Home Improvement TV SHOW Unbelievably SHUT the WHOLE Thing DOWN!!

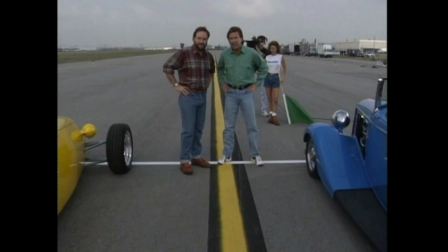(4:05)
So in my opinion and from what I've been doing here this is what I believe happened and I believe this very strongly.
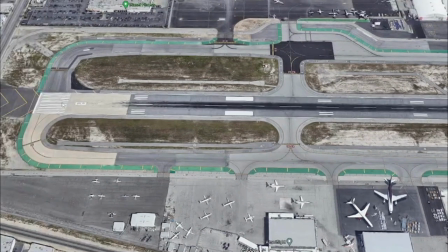(4:12)
So let me show you this in detail using this as a reference point as you can see this is runway 8.
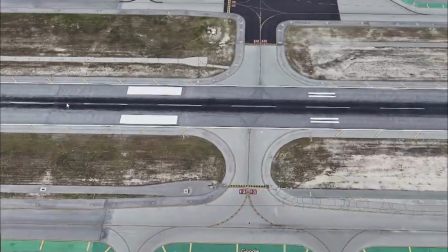(4:19)
They did not do the filming here on the actual runway but just off of it
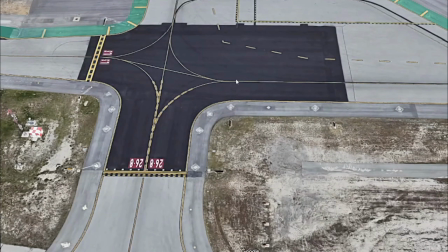(4:24)
on what is called the taxiway right over here however we are led to believe that the car is lined up here and raced in this direction basically
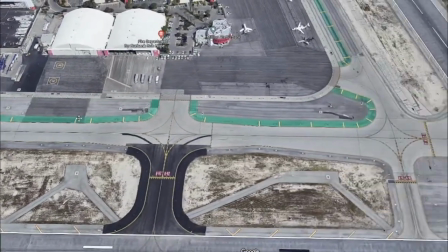(4:35)
going down this long long long straight but that's actually not
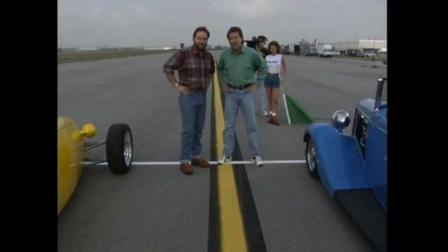(4:41)
true that's not what happened a couple clues we have if we zoom in here
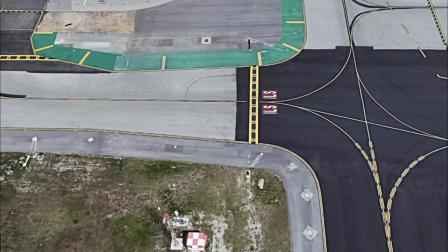(4:45)
we see this right over here this is called an ILS piece
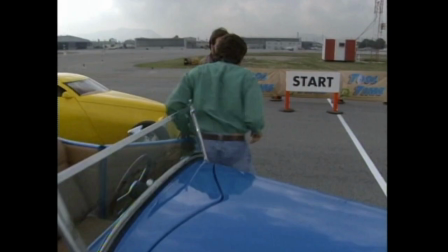(4:50)
of equipment we won't get into all the details let me just rotate the viewpoint point because if we compare the ILS equipment the box here with the
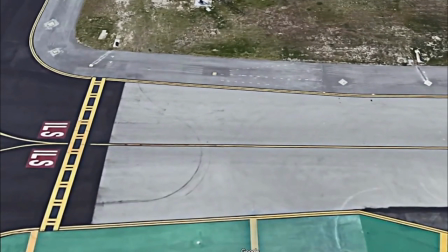(4:59)
tower there's a tower right here the demarcations here and then the signs for the Delta taxiway D and Delta 8 taxiway
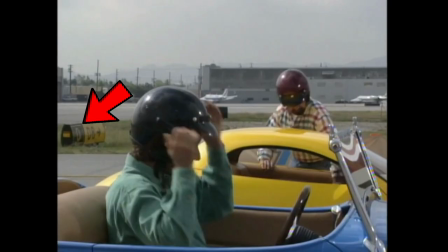(5:10)
D8 then we can see that the cars actually took this road it was actually
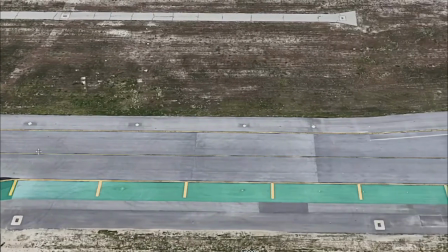(5:16)
shorter than we're led to believe because there is a curve coming up.
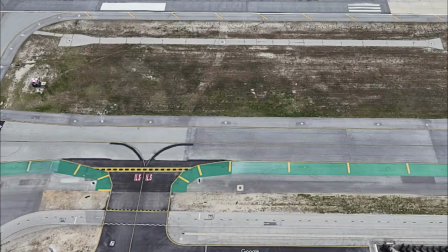(5:21)
So with editing and clever things that I will show you, you can definitely see that the cars raced to about here and they probably stopped right about here. It was a fairly short length of road and the indication is of course this curve,
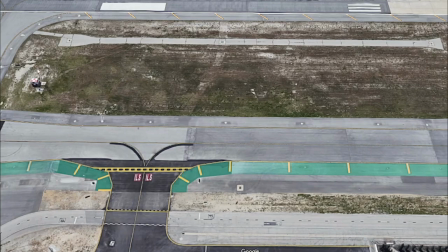(5:36)
this grassy patch, and the ILS which is only present here. So that's very, very cool.
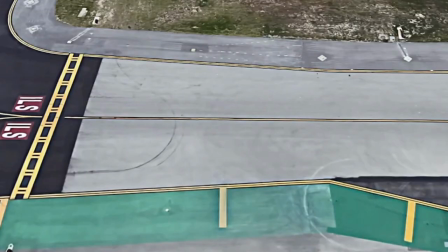(5:42)
Something to note here, when during the first shot they switched the markers around the stop signs and everything and they're actually looking down this side i'll change
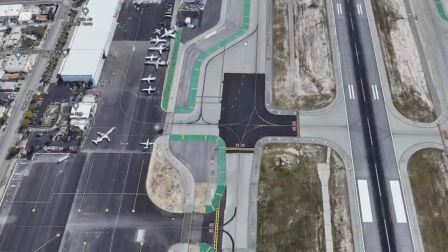(5:52)
the angle here where it looks like it just goes on forever because it's
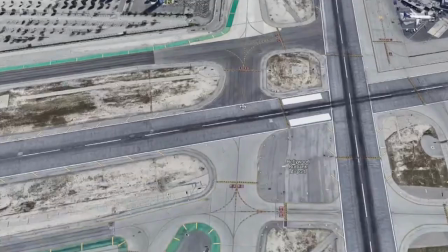(5:56)
so far right over here but they didn't actually race that way and
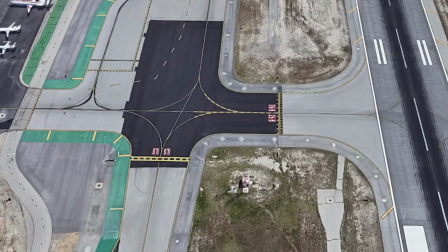(6:01)
the indication again is this marker that is on behind the cars versus in front
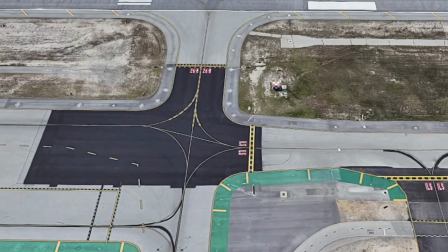(6:07)
of the cars in which they would be racing this way so yep they're racing to the right there was less in the way.
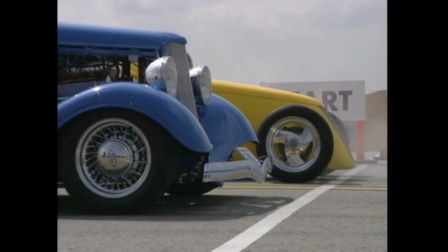(6:13)
That's just my opinion. But if you look here, and it's a really cool shot, they're trying to make it seem like these cars are going for a while and a while.
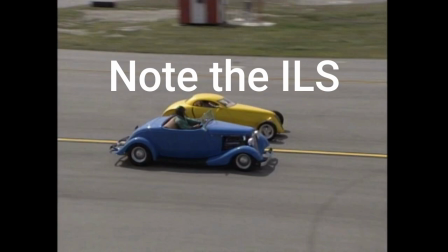(6:22)
It's like they're accelerating to 100 miles an hour. That's what you believe. But what's actually happening, they're only going about 50 to 100 feet max.
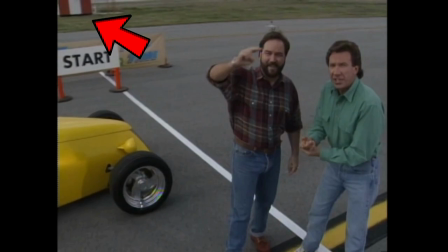(6:29)
Why? In this shot, there's several cuts.
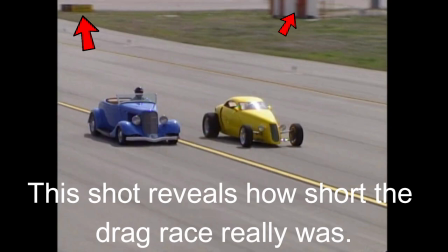(6:32)
And what they have right here is the beacon, the ILS equipment over here, and then the finish line,
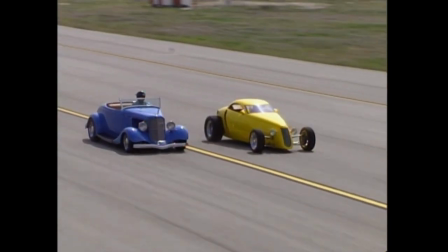(6:39)
which was digitally inserted. it wasn't even in the taxiway they probably did that to save money
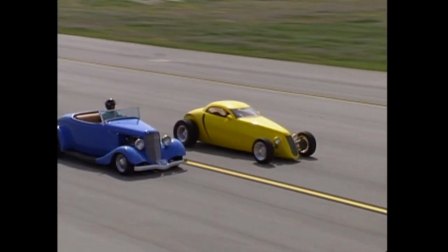(6:44)
so they wouldn't paint it on the actual airport because that would interfere with planes the next day when
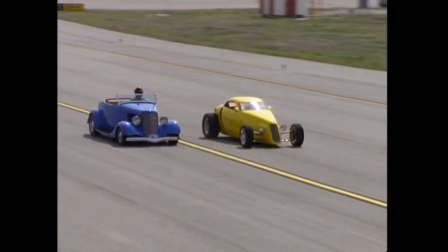(6:49)
they had when they had flights again so it's just interesting to note where this actually was at the Burbank airport they had to shut it down and
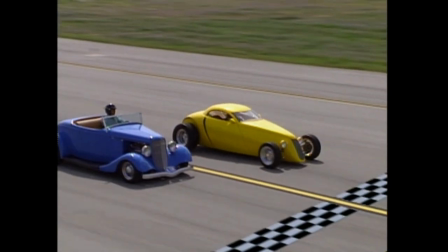(6:57)
the bit of trickery that they used to make it seem like the cars were driving long distances they didn't use the runway probably for safety and
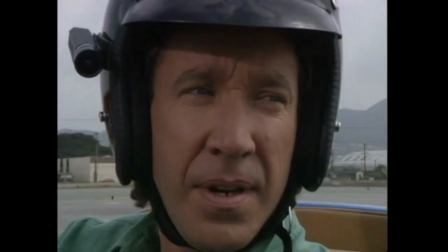(7:04)
just practicality they use a taxiway, and they use it for a short length of essentially taxiway space.
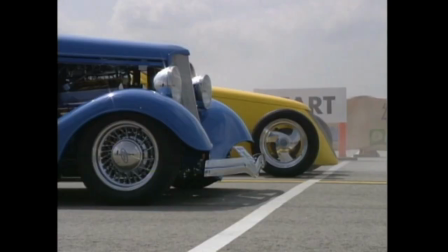(7:12)
They didn't go the full length of the airport, and they didn't need to, essentially.
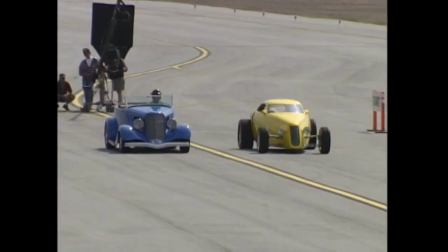(7:17)
They just did a couple cuts, and with editing, they made it look perfectly. I want to know your thoughts down below.
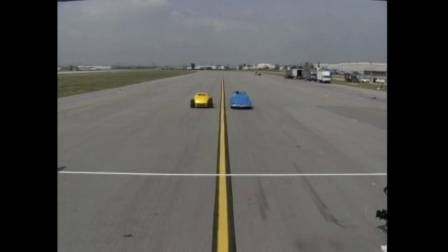(7:22)
Do you want to see more of the Home Improvement TV show? Let me know by telling me in the comments below, by hitting that subscribe button, by hitting the thumbs up button.
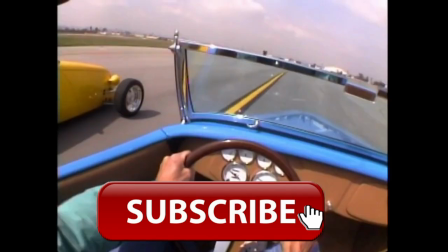(7:31)
I am challenging myself to reach 150,000 subscribers
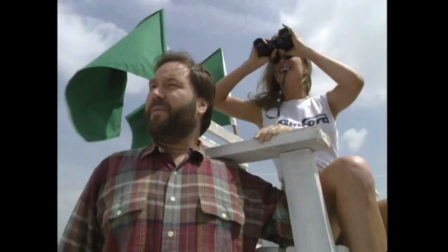(7:36)
by the end of 2022 i can only do that with your help so don't forget to hit the subscribe button
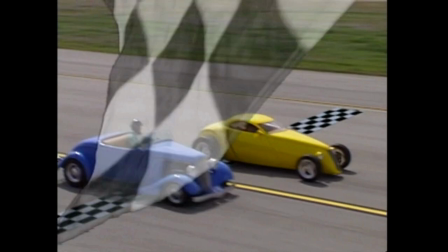(7:40)
we'll see you next time and don't forget be hopeful thank you to everyone who
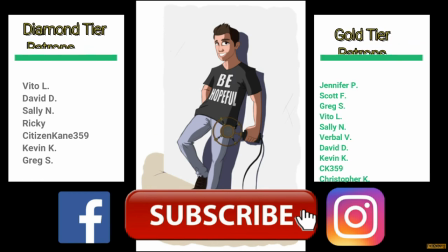(7:45)
supports me especially my diamond tier patrons vito l david d sally n ricky citizen cane 359 kevin k greg s thank you as well to my new gold tier patrons jennifer p and scott f to be listed here check out the links below for my Patreon.